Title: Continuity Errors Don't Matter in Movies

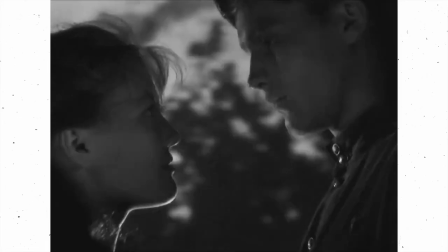Story is important obviously but we are still not there yet.
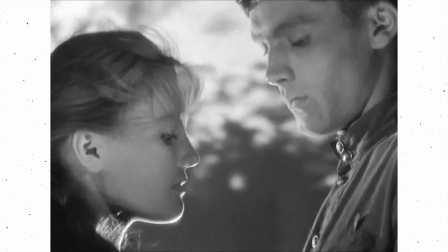The story is still a blend of the most fundamental component without which there
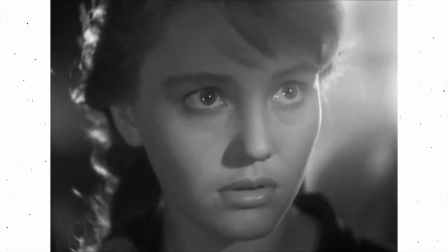is absolutely no sense in watching a film or even a story in the first place.
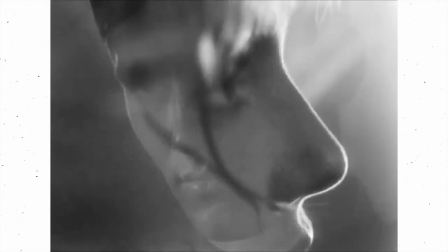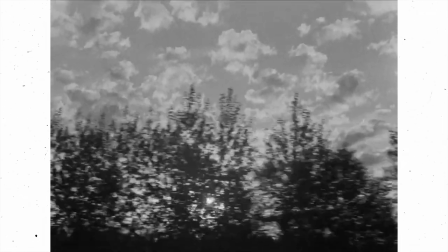Telling a story is all about emotion and sometimes it can mean breaking visual continuity to serve the emotion rather than serving technical consistency.
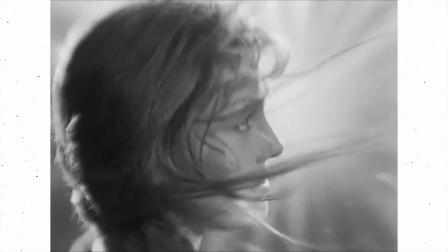That can mean slowing things momentarily for two characters so they share a moment that feels
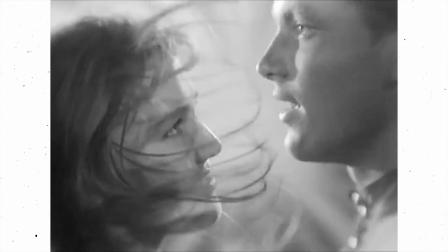like an eternity even if it's It's not logically realistic and
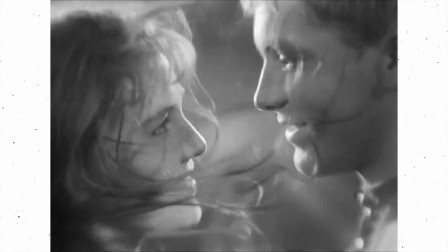it all depends on what you want from the scene. An abrupt end to continuity can emote a gut punch.
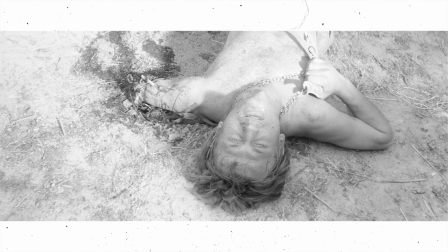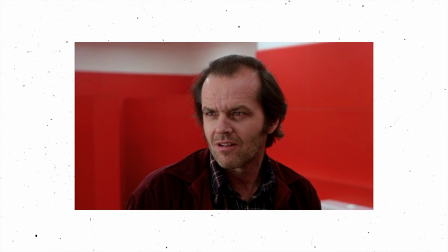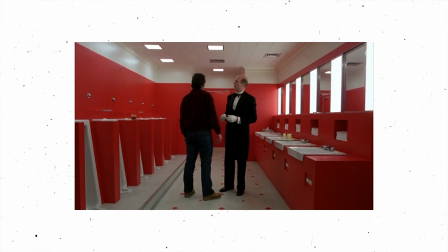Or maybe break 2D continuity to make the audience feel unnerved, like a thing you can't really put a finger on.
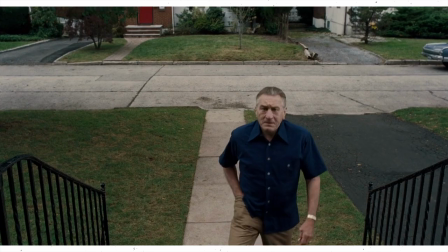Or maybe show a character's entire trip to a place because it's a life-changing day he remembers every minute of.
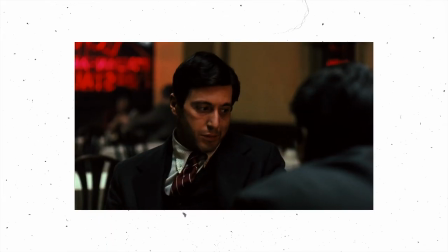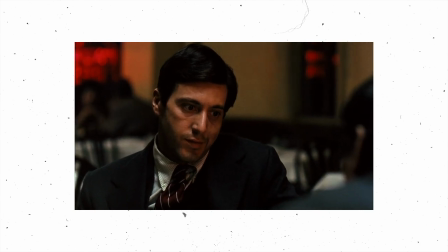Or maybe slow things way down like a passive bullet in a gun barrel,
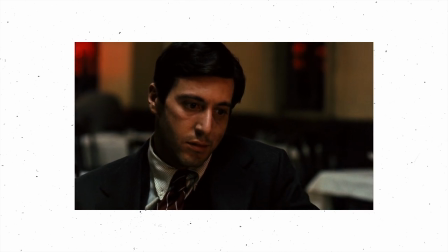just waiting, waiting to kill any unpredictable second.
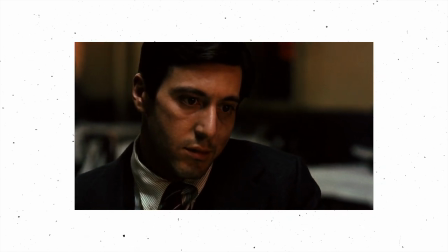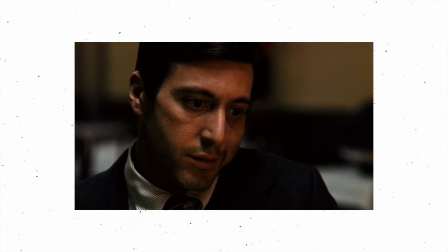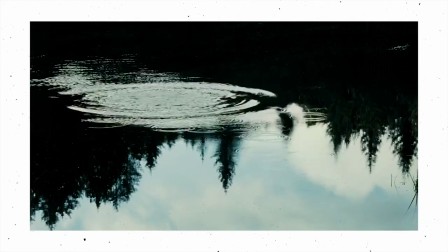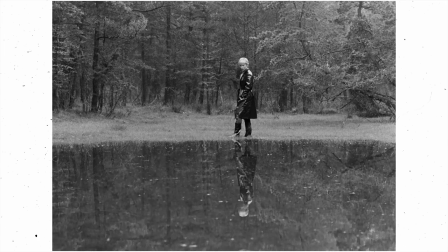But you know what? Fuck the rules.
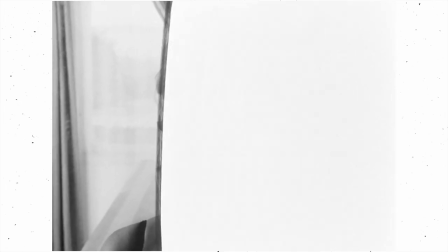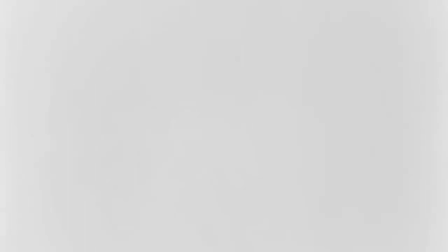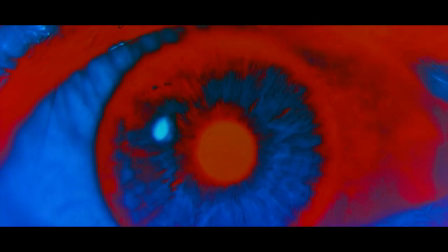What are rules anyway? Rules can be bended and broken and ignored.
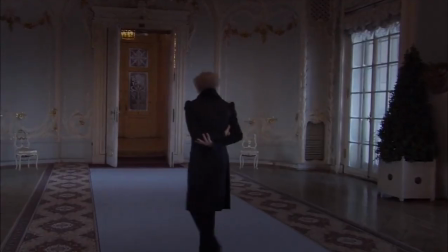You know, fuck the film editing too. Here's a film shot in a single continuous take.
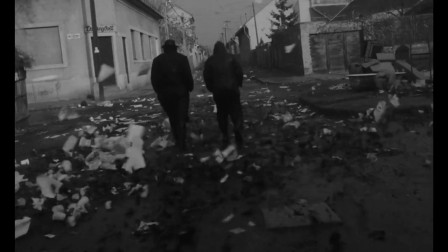Here's a 7 hour masterpiece that has people walking for more than half of its runtime.
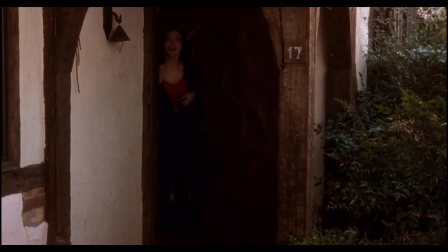There's nothing films cannot do. And films should be like human emotions. Complex, irrational, unpredictable.
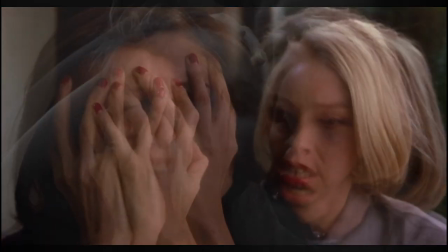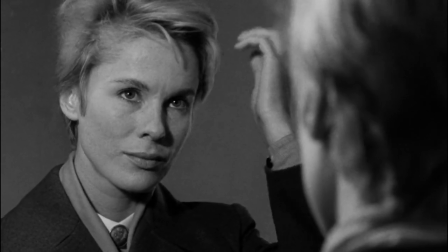Cinema is relatively young. And yet it's possibly the deepest and most complex of all art forms.
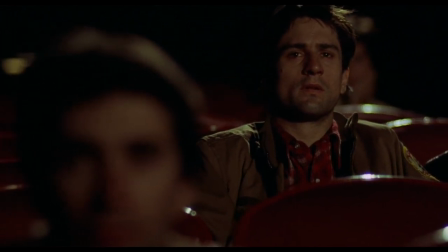The rules only tell you how to swim in the ocean. An ocean boundless with treasures just waiting to be discovered.
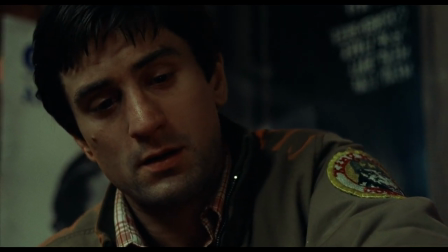All that remains is we dive deeper. And really, that's all that matters.